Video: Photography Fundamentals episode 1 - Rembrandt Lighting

What's up everybody? I'm Isaac, the Northwest Videographer, and if you want to know how to go from this to this, then stick around and watch this video because you've probably already got all the equipment you need to achieve a nice cinematic look like this. You just need to know the fundamentals behind achieving the look that you want. Today I'm going to show you exactly how to do that. We're talking photography and video fundamentals, specifically lighting. Let's get into it. Okay so today I'm going to show you one of the most basic and fundamental lighting styles and as far as I'm concerned if you're only going to take the time to learn one lighting style and one lighting technique then this should be it. It's called the Rembrandt look. Now this is probably one of the most commonly used looks in all of Hollywood and all of photography. It's a base look that you can go to no matter what. It'll always look good. It'll always be acceptable and you can build your own style upon it and then grow from there as a photographer or as a videographer. Brief little history lesson the reason it's called the Rembrandt style is it's named after a 16th century Dutch painter named Rembrandt who became famous for being the first painter to really use and emphasize realistic looking shadows in his painting. The thing he became coined for was called the Rembrandt Triangle and as you can see here,
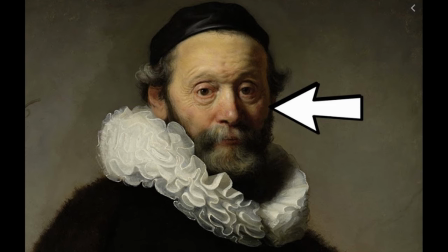it is just a little triangle that appears on the cheek of the subject and that's how you
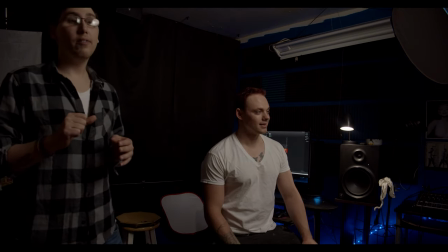know your lighting is right so right now I have an example of what not to do and how not to light your subject it's not that this looks bad or anything it's just this isn't the look that we're going for and this is not what we want so right
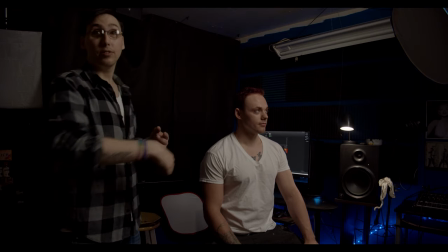now I just have a key light right in front of his face just directly flat on harsh lighting I'm off to the side
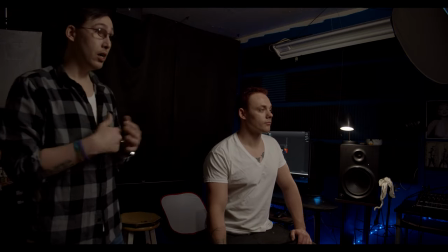of it so it's not affecting me that much the way I look but
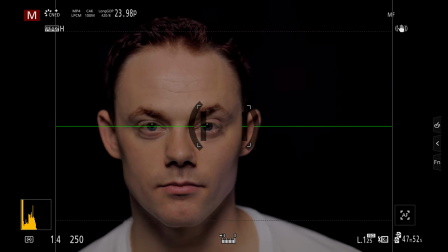as you can see here through the GH5 view space
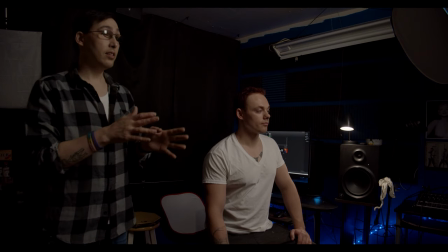is lit very flat this is not the look that we're going for so
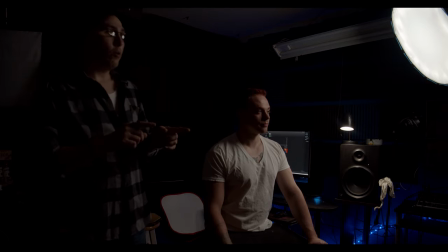now this is the look that we are going for right here and all I did was
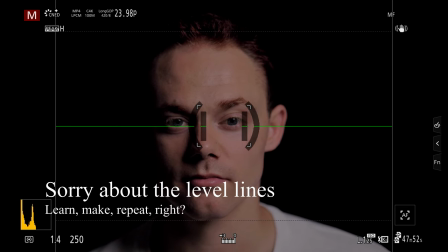take the same key light that we were using and I put it I moved it from directly in front of the subject off to a 45 degree angle
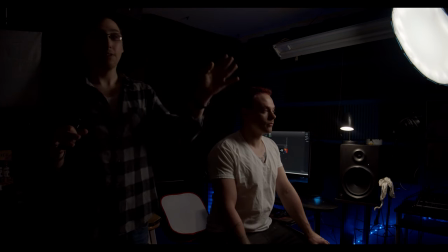all you need to do is just put your light at a 45 degree angle from the subject and it's just that simple as you can
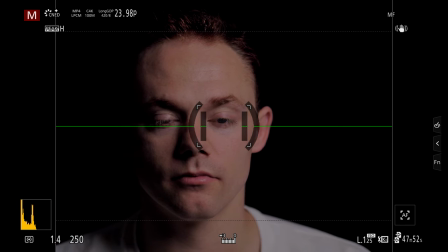see now we've got the Rembrandt triangle starting to form on his cheek here that's exactly what we want you got nice dramatic shadows this
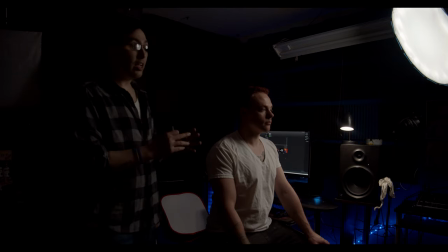is good this is a single light look if you only have one light this light is just if you only have one light to work with this look is perfectly acceptable but we're gonna take it up another notch and we are going to use another light and we are going to use a two light set up to finish this lighting style off.
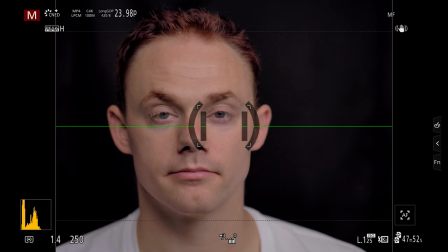But again, all we did was move the key light from straight on to a 45 degree angle.
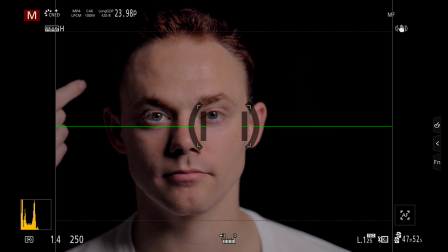Now the problem here is that he's kind of just floating off into darkness here.
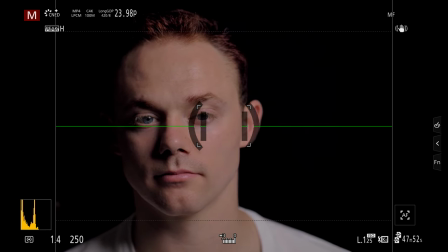It's really dark and you can't really see what's going on with his shoulder or his ear or anything like that.